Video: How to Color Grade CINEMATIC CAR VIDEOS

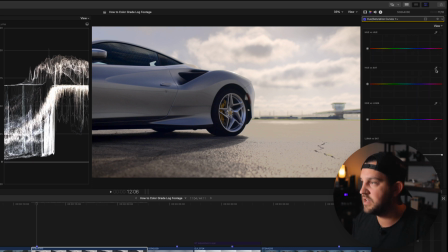8:23 I'm just gonna come in here, click on the blues, and just desaturate those a little bit. There we go. Then we're gonna play through the clip and make sure that none of our blacks, highlights, or anything is being overexposed or crushed.
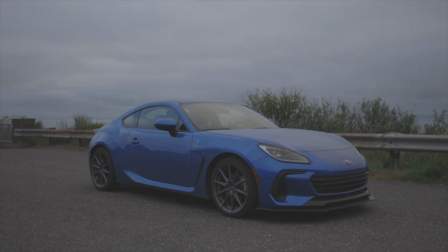8:37 This clip should be a little bit easier.
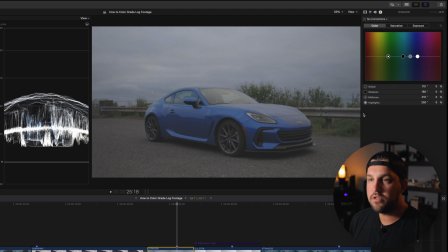8:39 It's mostly overcast, so we're just gonna bring our highlights up, not all the way, because in an overcast scenario, it's actually not gonna be at 100 IRE.
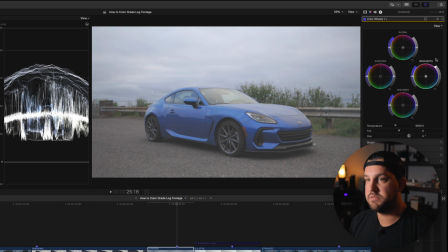8:47 It's gonna be around more the 75, 80 IRE.
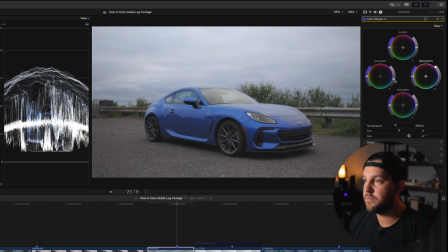8:51 Then we get to choose our black points, bring that down, and then from here, we get to pick, do we want a brighter image or a more contrasty image? Now, I think I'm gonna try and bring a bit more detail out of the wheels by just bringing my midtones up a little bit.
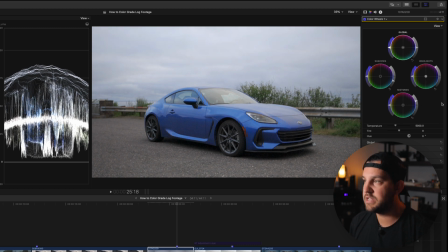9:05 And then when we go into the curves panel, I'll bring the contrast back down. Just add a bit of saturation here. Add a curves layer. We're gonna make those highlights pop a bit, make sure those midtones are popping, and then bring down our contrast.
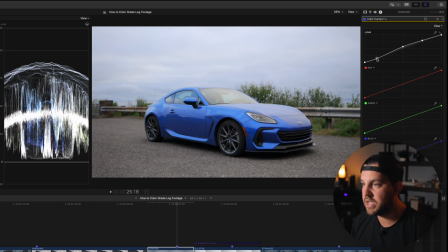9:19 And I'm kind of looking into these deeper areas to make sure that that contrast looks good. And this you can dial in to taste. There's a before and after of what the curves are doing. I think I'll bring these back up a little bit. It's looking a little too contrasty for me, but that's what the color curves are doing there.
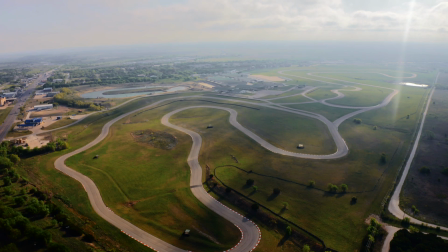9:36 Now here we've got a DJI clip, and I've always found DJI needs a little bit of a different treatment with their log footage.
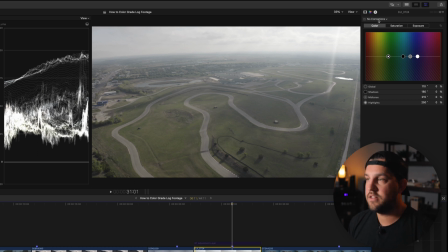9:43 First and foremost, of course, we're going to make sure that our highs and lows and mids are exactly where we want them to be.
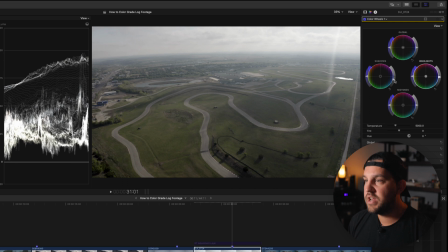9:50 And I find that the mid-tones generally don't need too much manipulation,
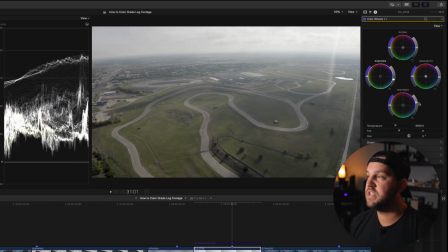9:55 but what I do find that drone footage needs a lot of is saturation. So you can see we've got our highs, our lows, and our mids are sitting pretty good, but we need to push that saturation for this footage to really come alive again.
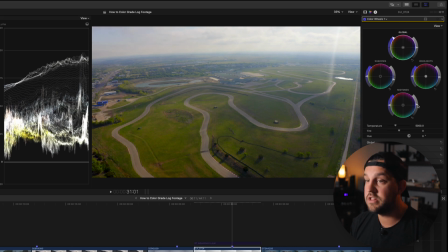10:08 And I think we're gonna need to bring our mid-tones down. Now it's starting to look really dark, but where we're gonna bring that back is in the curves.
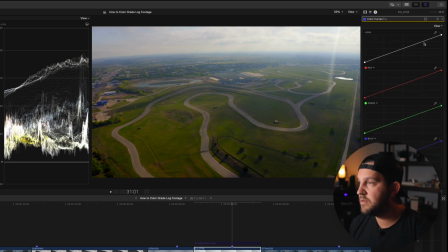10:16 So we're gonna add that curve. And up in the sky here, I wanna make sure that we maintain these highlights because they're pretty close to crushed. So I'm just gonna drag that down a little bit to make sure we're not blowing out the sky.
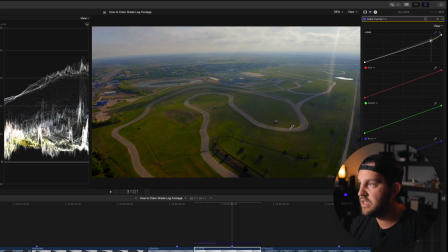10:30 Then I wanna kinda get this track looking good again. So maybe in our mid-tones, we can bring that up.
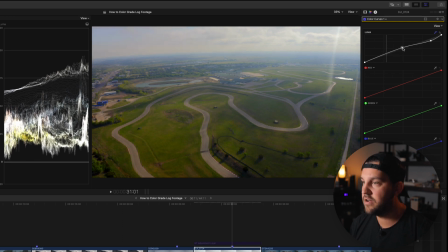10:38 And then we're gonna add that contrast back in here.
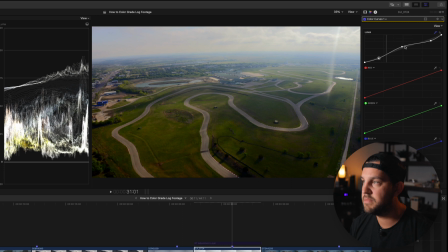10:43 We wanna make sure it's still looking really bright so you can see the mid-tones are really starting to pop that track out. We've saved the sky, which is exactly what we want, and we're able to make that track pop.
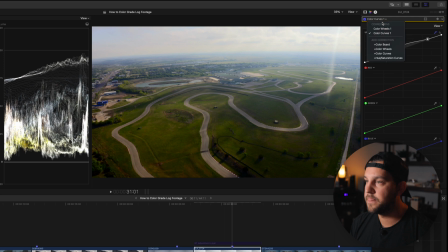10:54 So this is what the curves is doing. That is really making that footage come back to life. Now I'm gonna go back into my color wheels and make sure that everything's saturated and looking just how it should. I don't feel like I need to manipulate any of the colors in this image, so we're just going to move on to what it might look like to manipulate some footage with a person in it.
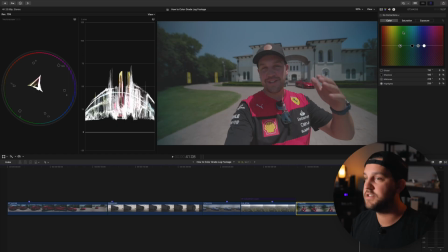11:14 So it's the same process here. We're gonna add colors. We're gonna make sure our highlights are where we want them to be.
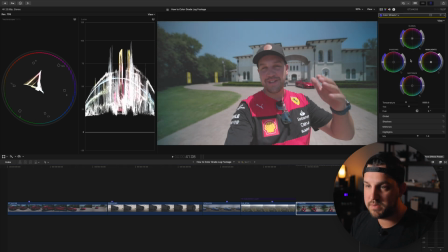11:19 We're gonna make sure that our shadows are where we want them to be down here as well. This was a bright, sunny, hot day.
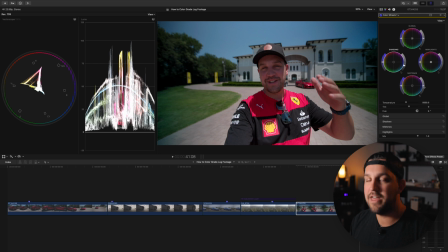11:25 And from here, we're gonna either add exposure, which I think I want to do because as you can see, my face is covered by the hat.
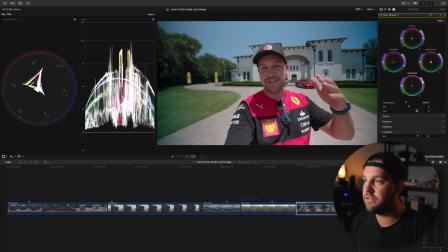11:33 So if I brought the contrast down too much, we're losing a lot of that detail. So I'm gonna bring the mid-tones up, bring our blacks back where we want them, add a touch of saturation. And again, you can kind of see here, the reds are turning really pink. So we're gonna go in and fix that in a little bit.
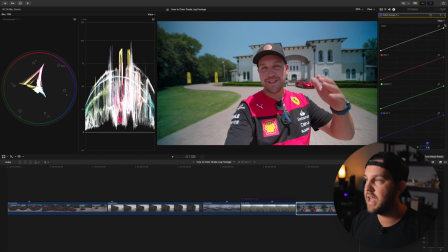11:50 Go into our color curves. And we're gonna start to add some pop and life and bring our contrast back so it looks more realistic. Now this is great, again, because we're not crushing any of our blacks. None of the details are going away and we're still getting back a nice contrasty image.
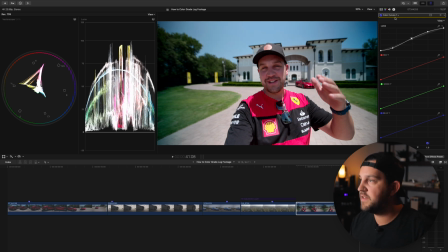12:07 So from here, I'm gonna go in and fix, I'm just gonna grab this hue versus hue, grab this pink look and bring it back up to what the natural red looking color is. And it doesn't take a big change, just a little bit, and it makes a huge difference. Now the last step in this process is one of my favorites where you get to use finishing LUTs.
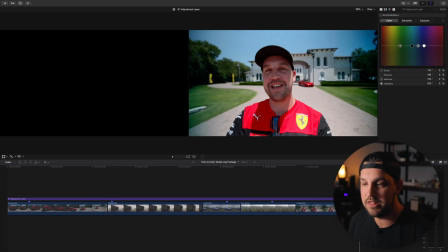12:28 Now these are just LUTs that give you a look over your entire footage.